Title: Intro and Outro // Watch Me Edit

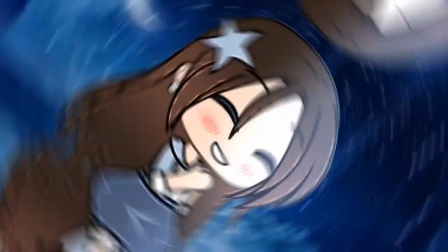(0:00) You know that I could get you more, a little more, whatever you need, what you need.
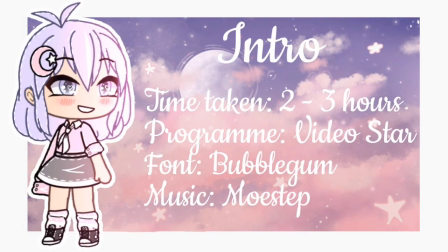(0:07)
Hi guys, it's Laz and today I'm back with a new video. So this is the first part of my new Watch Me Edit series, and today I will be showing you how I made my entry for the Gacha Fruit intro and outro contest. So the intro took me roughly 2 to 3 hours and I made it using VideoStar,
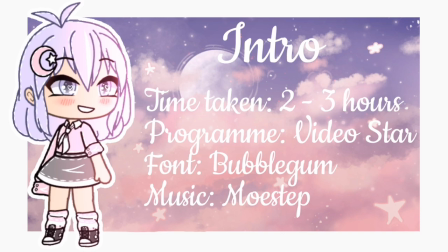(0:26)
which is only available on iOS, so I'm sorry to those of you who use Android or, I don't know, other like systems, I guess. I don't know. I'm not that great with English.
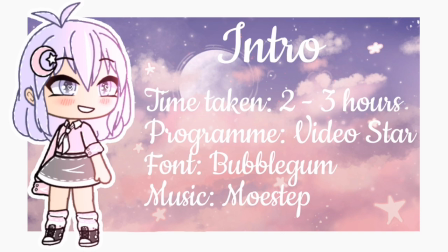(0:41)
So the font I used is Bubblegum, so you can get it free on the font, I think it's called, the website. And yeah, for the music I used Mozap, and yeah, that's it for this template.
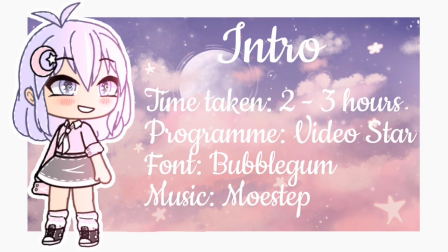(0:56)
So I'll just start showing you how I made the intro now.
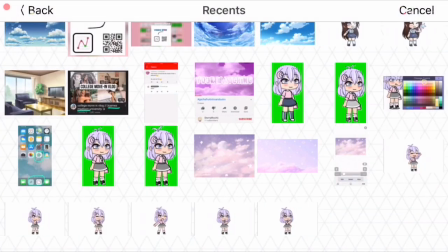(1:03)
So as you can see, we're starting out in VideoStar, and I'm just opening up multi-layer and adding this background I found on Pinterest.
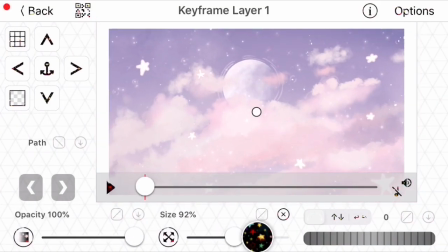(1:11)
And yeah, it's really pastely and fits the OC of Gacha Fruit really well.
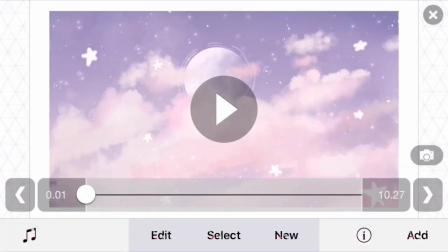(1:17)
So I'm adding a white border frame thingy like I did in my intro because I'm just obsessed with them right now.
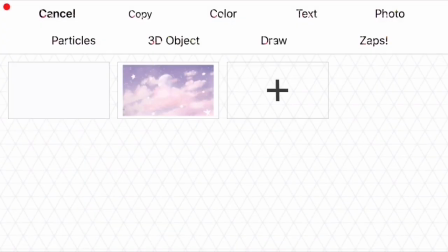(1:26)
And yeah, going into multi-layer again,
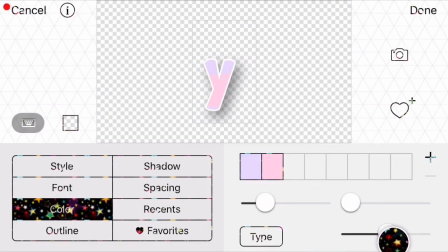(1:30)
and now I'm adding this "you're watching" text that like every single one of my intros has.
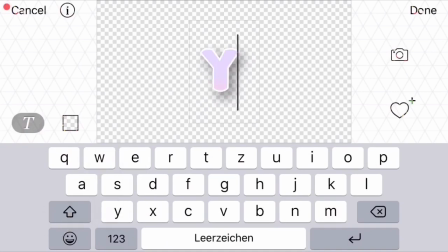(1:38)
And yeah, I'm playing around with the colors because I wanted to give it like two colors that blend well into each other,
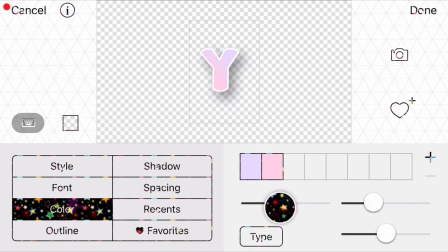(1:46)
so it fits her theme.
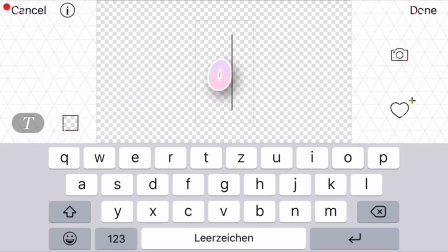(1:48)
Because like you probably know if you've been on her channel, Gacha Fruit OC has this beautiful
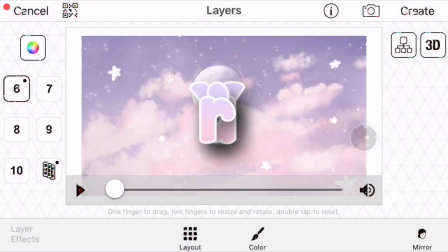(1:57)
purple pastely hair and then a shirt that's pink.
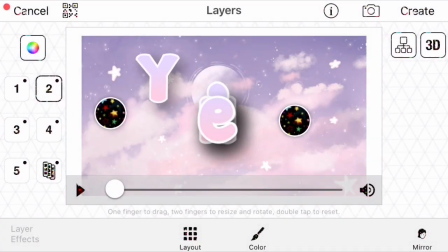(2:04)
So I wanted to make the font in that colors.
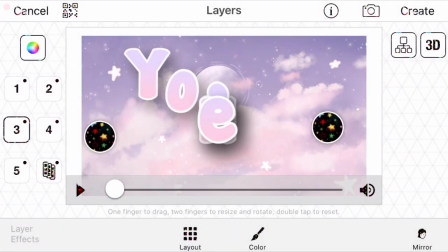(2:08)
And yeah, as you can see on the side, it's like 1, 2, 3, 4, 5. That's layers, and each layer is one letter.
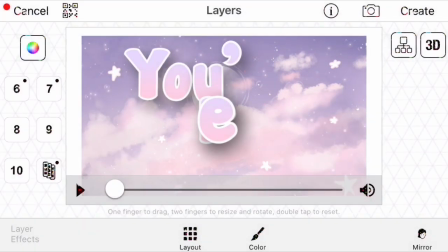(2:19)
So I'm like doing every single letter on its own.
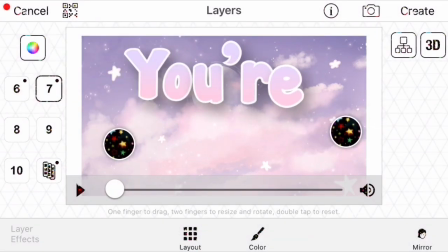(2:24)
And right now I'm placing them so that they fit. And I have on my phone,
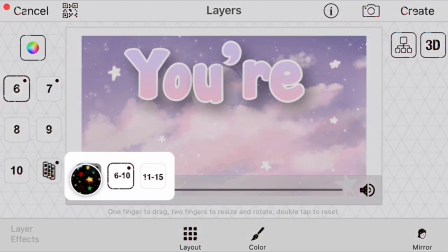(2:32)
I've got VideoStar with a paid version of this like multi-layer feature.
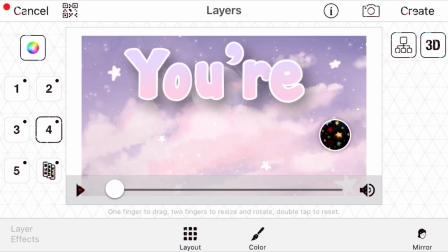(2:39)
I don't know why I didn't pay for it. It just was there and I was able to use it.
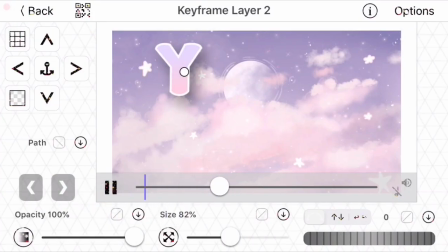(2:45)
So yeah, I don't think you can normally use multi-layer. You can just use like one layer for free. But yeah, the feature is really handy, and it's like, actually I think it's probably the only thing I do with VideoStar.
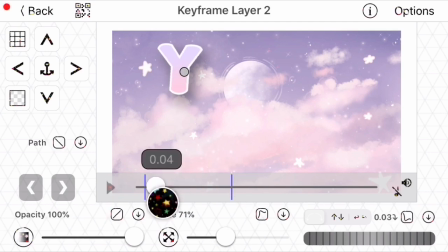(3:04)
So as you can see right now, we're like animating the Y to bounce in,
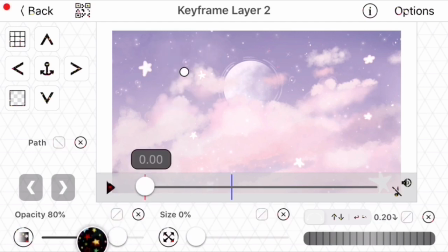(3:11)
and this took me a lot of time.
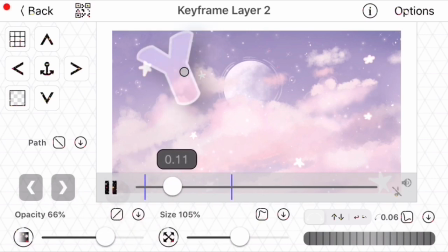(3:16)
I have like, for the different steps of the intro, each step I have one video. Like the making the "you're watching" part is like 23 minutes.
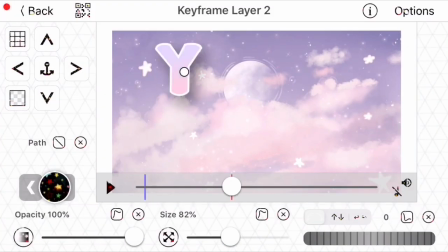(3:26)
Then I have the other parts, which you will see after this, and they didn't take me that long.
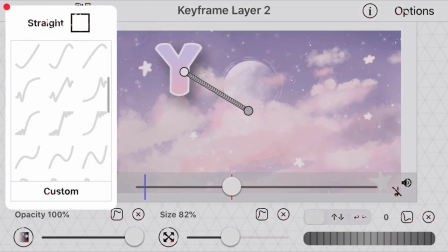(3:35)
Yes, like the intro took me ages, but just because I really wanted to make it good,
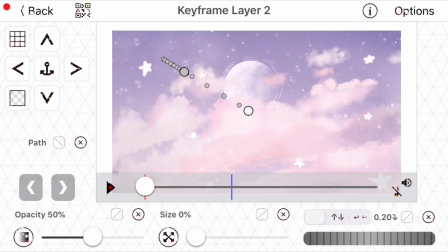(3:41)
since Gacha Fruit is one of my best friends, if not the best friend.
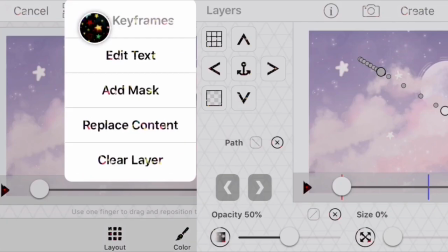(3:47)
So yeah, she's great. She deserves a good intro. I'm actually not making this to be her intro.
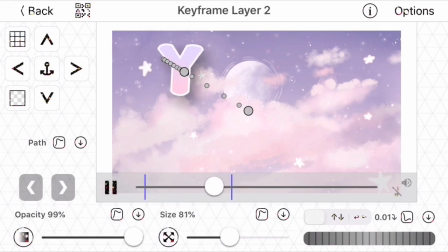(3:56)
It's just like an entry for her contest. I don't know if I'll win. I mean, I hope so. But yeah, as you can see from this video, I spent a lot of time making this.